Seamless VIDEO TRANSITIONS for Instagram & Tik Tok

And now we came to the most popular transition online, that's the lens cover. Most people do it with the hand cover here we're gonna use some props to do it a little bit more spicy for the first one
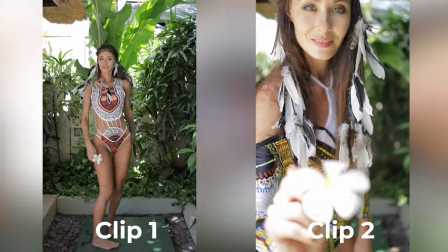269s
we're gonna use a flower and for the second one we're gonna use a head don't forget to add the cross dissolve here because the creamy color of the flower will blend really nice together between the two clips and the viewer will not even
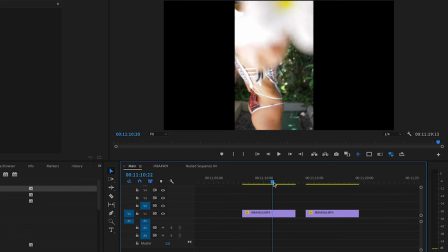285s
understand what happened here I'm looking for a nice place where the flower will cover the whole lens and for the second clip I'll do exactly
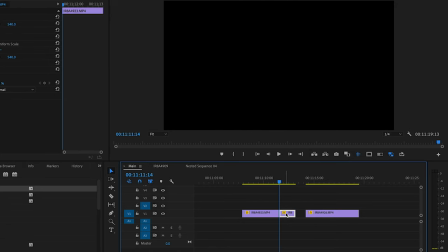293s
the same
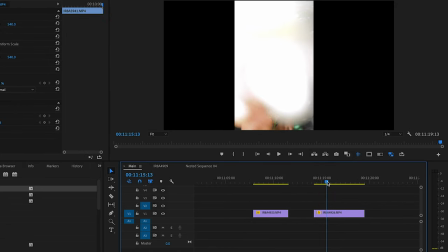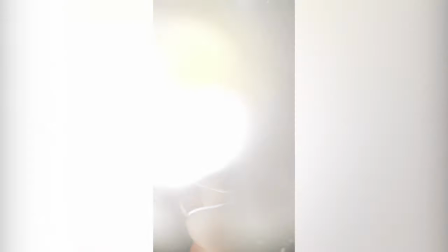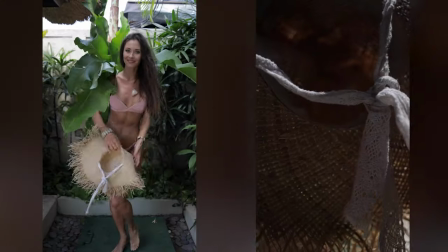312s
Now the second one is when you throw the head, here cut in the moment the head is covering the lens and the second clip cut in the moment the head is already rotating and going out of the camera. Like that the transition looks the best. And of course a little bit of cross dissolve. I think cross dissolve is the word I said the most in that video. So give a like for the cross dissolve guy.
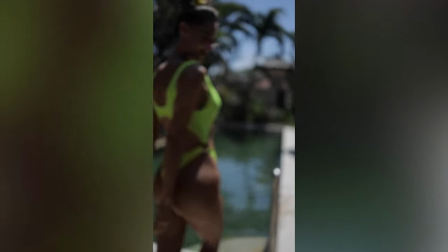Next transition is the teleport one. You're gonna teleport yourself like in a computer game. You're gonna go out from one side of the frame and teleport yourself in the other one. My hands were not adequate, so it should look like... Better to show you the video, it looks better.
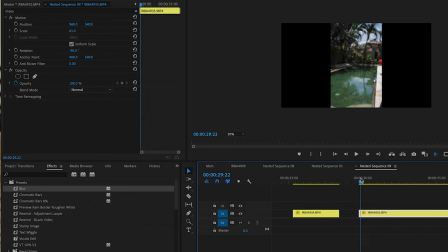357s
Cut the first clip immediately after you go out of the frame and cut the second clip just before you appear in the frame. And just glue them together. It will look very seamless. It will look like...
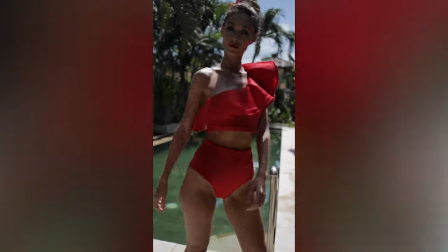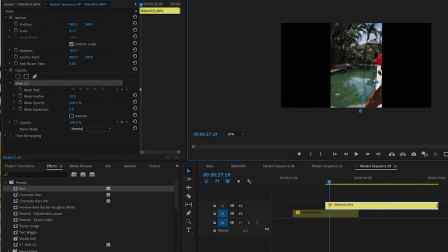373s
Second more complicated version is to add a mask. you can overlap the two clips and in the moment you start disappearing from the frame you already start going in the second frame so you're gonna clone yourself in the frame it will look really cool thank
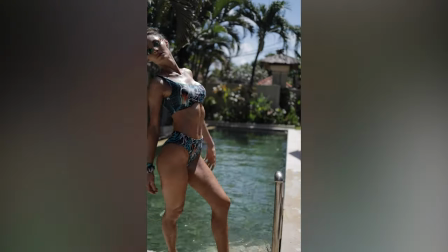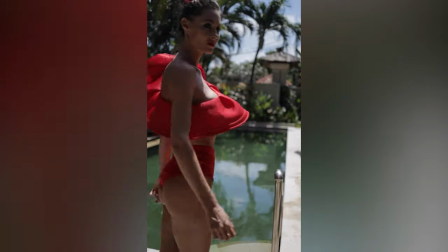you for joining me on that short tutorial don't forget to destroy the like button subscribe hit the notification bell write me something in the comment and see you in the next video and don't forget to follow me on instagram